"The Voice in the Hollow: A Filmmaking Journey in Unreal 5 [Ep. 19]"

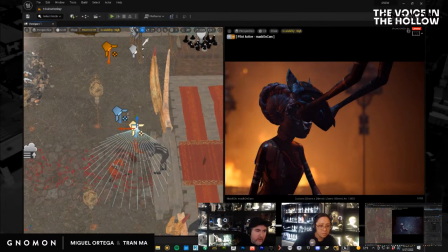(99:56)
Trying to get that mask to pop out a little bit. And I might, let me just try something. It's a little bit ballsy and it might completely look like a hack, but that's okay, I'm a hack. So let's figure this out. Let's bring this down.
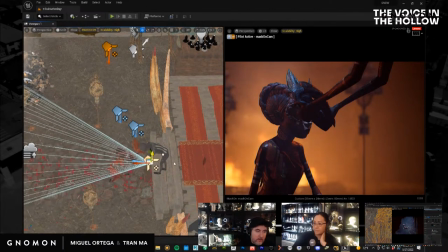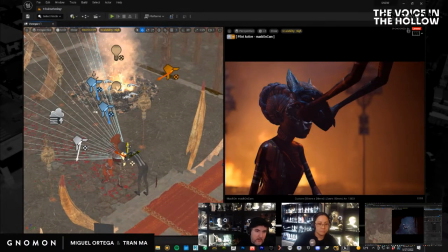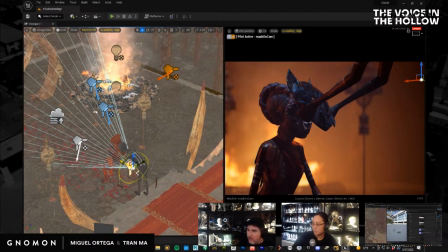(100:37)
I have to soften the radius on that big time, or else it'll look completely contrived. But the idea is that I just have a light that's just gonna basically illuminate that face. The face meaning the mask.
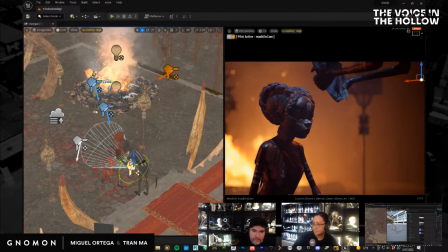Okay, so I kind of like that shot so far, but now let's make it a little bit more complex. So this is where we want to end up for sure.
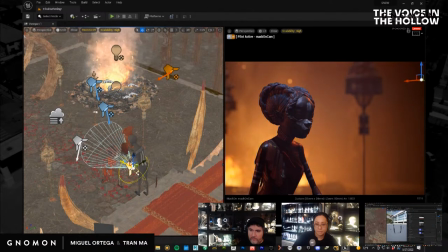(101:21)
But where do we want to start? So let's go back over here.
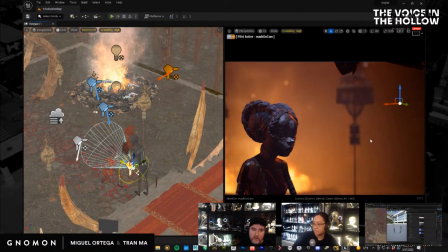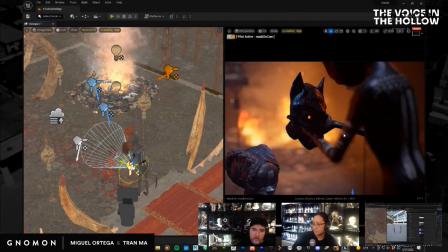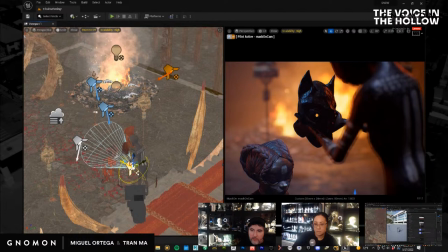(101:39)
I don't know, again, if this is going to work because of the fabric, but let's just see.
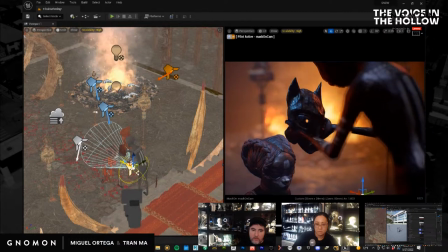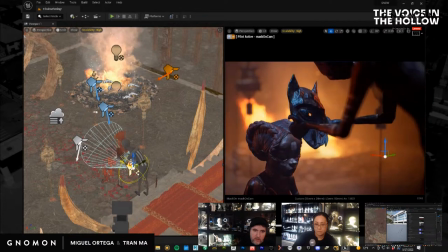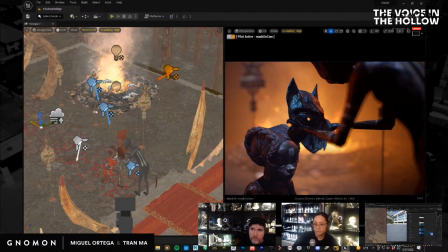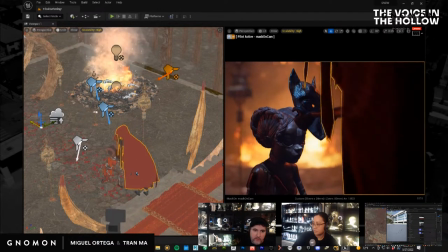(102:04)
Let's plop on the fabric just to see what it does. Ah, that little dingly bit.
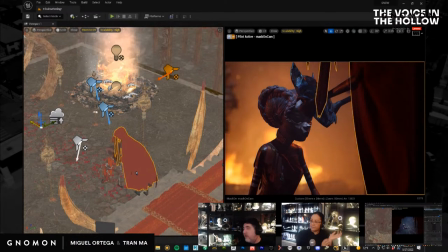(102:13)
Is this the thing that you rendered one without this, right? Yeah. Okay, not rendered Alembic cache because you knew that was going to be a problem. Well, yeah, I didn't think about the rest of it, but I thought that would be something.
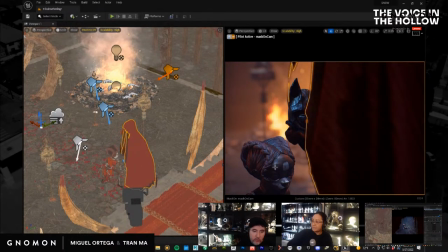(102:26)
The cape I'm fine with. I actually think it looks cool, but I think those dangly bits...
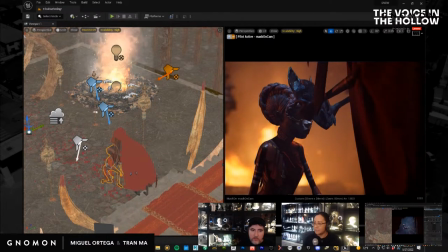(102:31)
Yeah, so you should have a version that doesn't have it. All right, so let's save this. That's a huge, huge Alembic file too, right? Yeah, but it's not so bad.
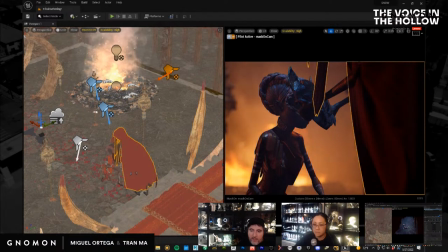(102:48)
So I'm going to just go to track, actor hidden in game, and I'm going to hide the clothing for this one shot.
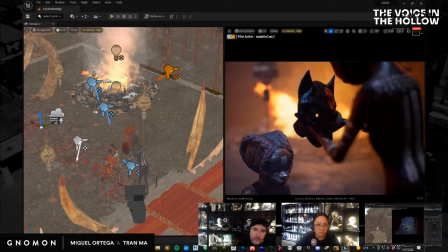(102:54)
So
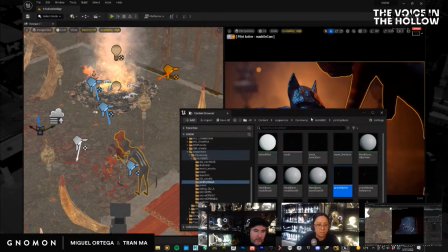(103:00)
I got to import this Alembic file.
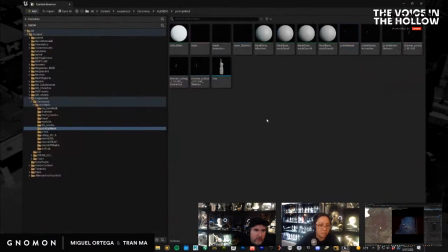So before I do that, I think I probably just did it anyway, but just out of habit, I'm just going to make sure that I completely saved again.
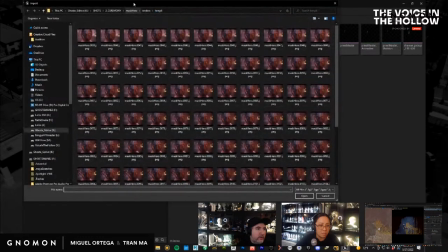(103:20)
Let's go into our
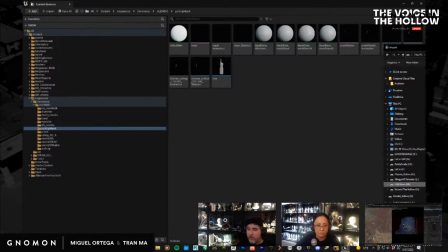(103:26)
where the hell was this thing? Okay, there it is. So no tassels.